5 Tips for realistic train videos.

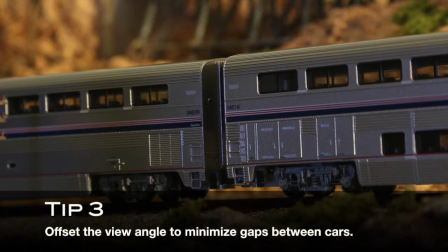8:43 So hopefully this conveys more of a connected train,
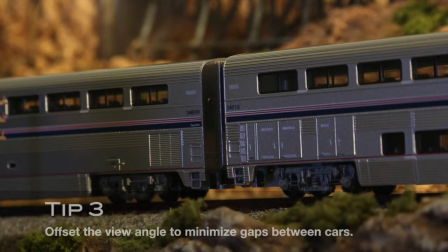8:48 much like in real life, rather than gaps between the cars that's exaggerated with model trains.
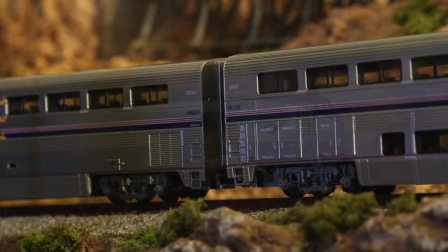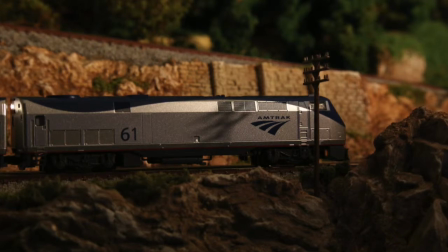9:00 another thing to think about is the lighting of the the scene and what typically happens is that there are objects in real life around
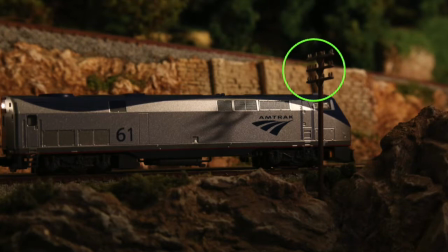9:12 trains such as telephone poles that when the train passes those objects the
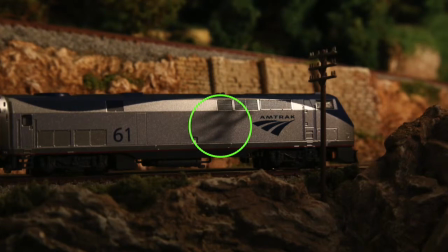9:18 object will cast a shadow on the train and clearly this is something that we see in everyday life, and it's just natural to us to see that in the physical world.
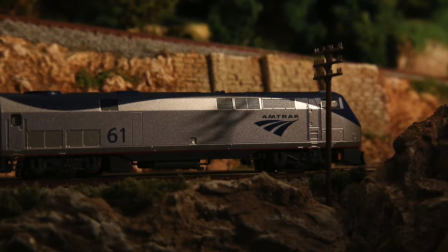9:30 So when I choose where the light source is coming from in my videos, I try to cast shadows on the train, and I also try to look at shadows that the train itself casts.
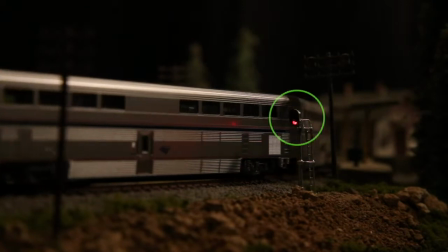9:45 Or similarly, there may be objects that reflect light on the train,
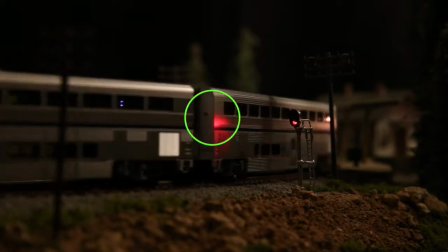9:51 or especially a passenger train, may reflect light. And so I want to think about is the train interacting with
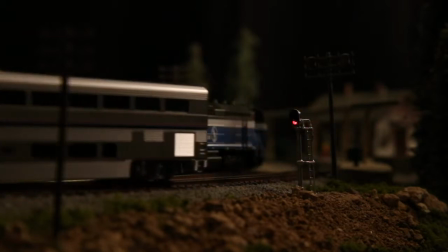10:00 the objects around it in terms of the shadows that the train casts,
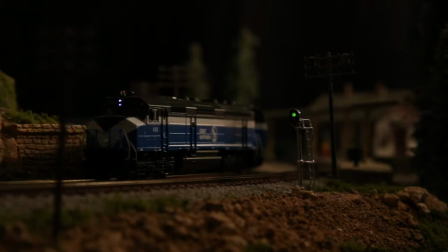10:05 as well as the shadow that the objects around the train cast on the train itself.
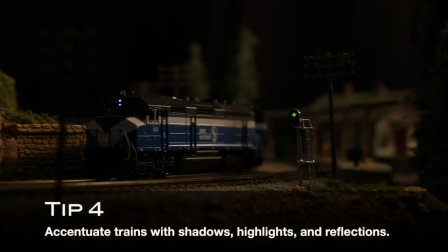10:10 So by thinking about that and choosing the light source appropriately, you can highlight that the train is a part of this environment around it, and enhance the realism.
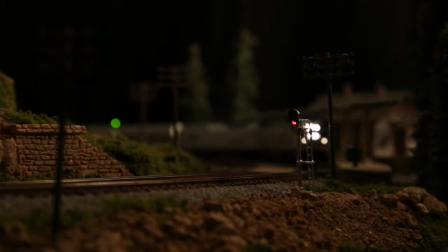10:23 So a final comment is on physics, and the way that real trains handle is a direct consequence of their weight.
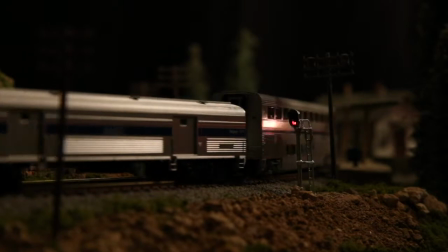10:32 Think of in real life, the typical locomotives in the neighborhood of 80 to 100 tons or more,
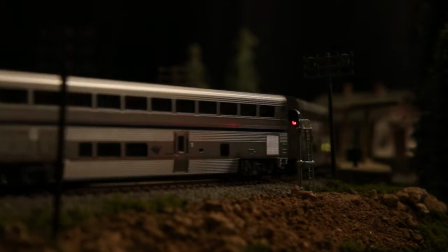10:38 so that means that it'll never be able to start very quickly, and it'll never be able to stop very quickly. So if you were to scale down the weight of a locomotive,
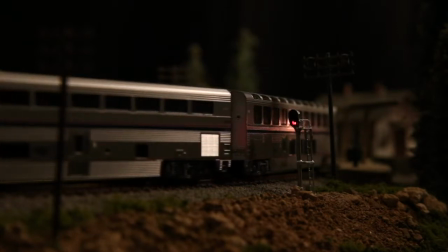10:51 let's say that 80-ton locomotive in N scale should weigh 1,000 pounds.
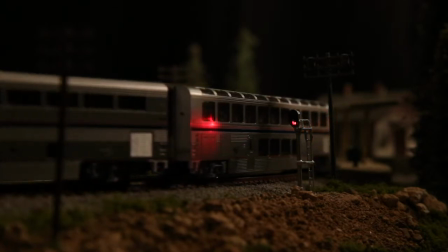10:58 So obviously that's not the case. So we need to kind of run our trains in our videos like they're heavy.
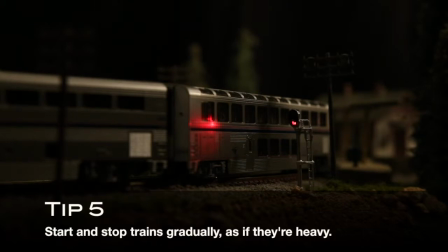11:05 And if you've got a DCC system or a power pack with a momentum feature, that's the reason for that feature to be there.
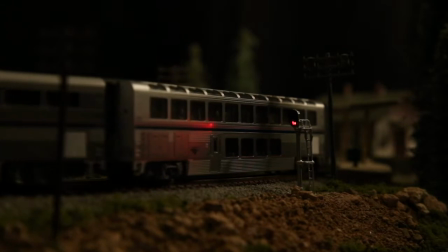11:14 So in general, trains just look more realistic if they're stopping very gradually or if they're starting very gradually,
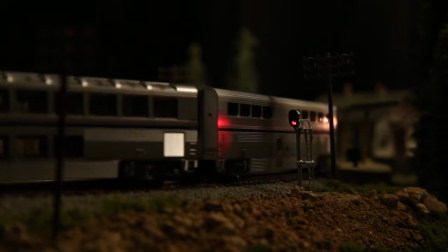11:22 like I'm just demonstrating here with this Amtrak passenger train stopping the station.
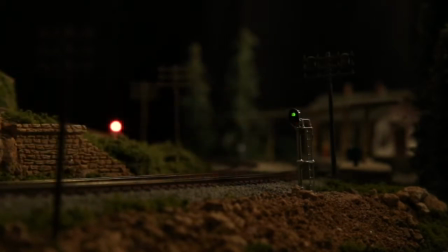11:29 And then finally, just a quick comment on scale speed. This train is going probably about a scale 30 or 40 miles an hour, and for that kind of curve that it's on,
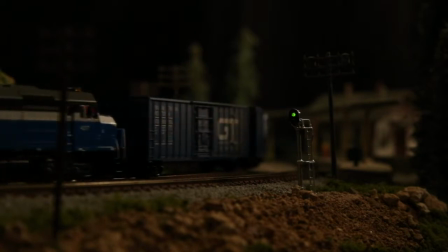11:40 that's probably all the faster that would look normal for that train.
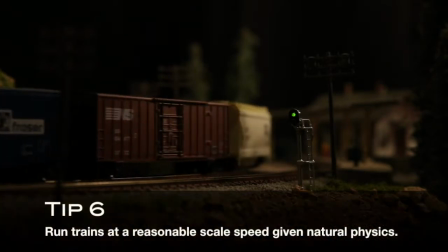11:44 So just think about the route that your trains are traversing and think of the scale speed that they probably would be going.
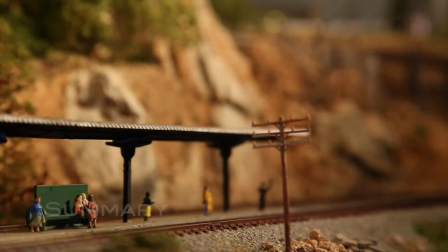11:55 So that's it. Model train videos are easy if you think about perspective, physics, and overall realism.
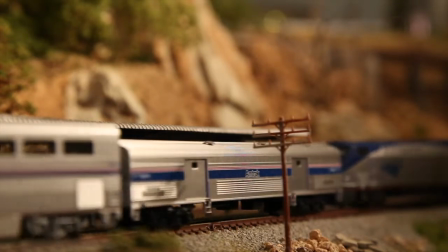12:05 We need to photograph models differently because we We experience and interact with models differently, and trains are tricky subjects to begin with.
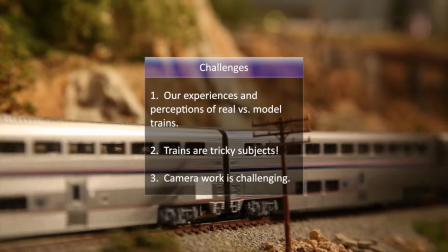12:14 Camera settings are very different for models compared to the real thing, and we'll get into this more later.
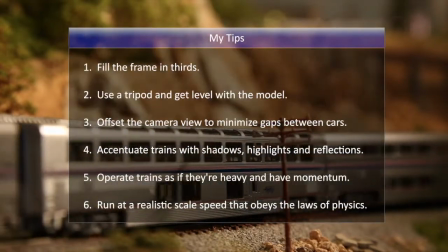12:22 My advice is to fill the frame with the model and photograph the model at eye level,
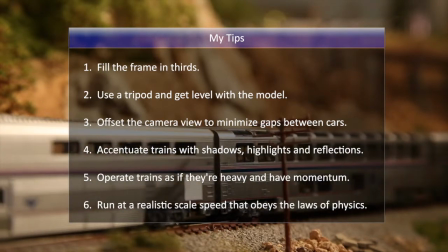12:29 the same way we experience the train in real life. Think about lighting and accentuate the trains with shadows, highlights, and reflections.
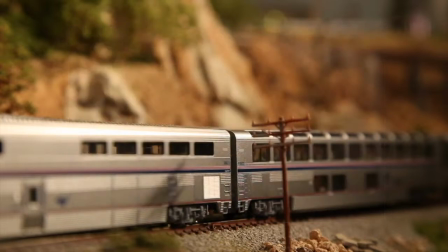12:39 Operate the trains as if they have realistic momentum and speed. I should have the video on model railroad photography posted soon.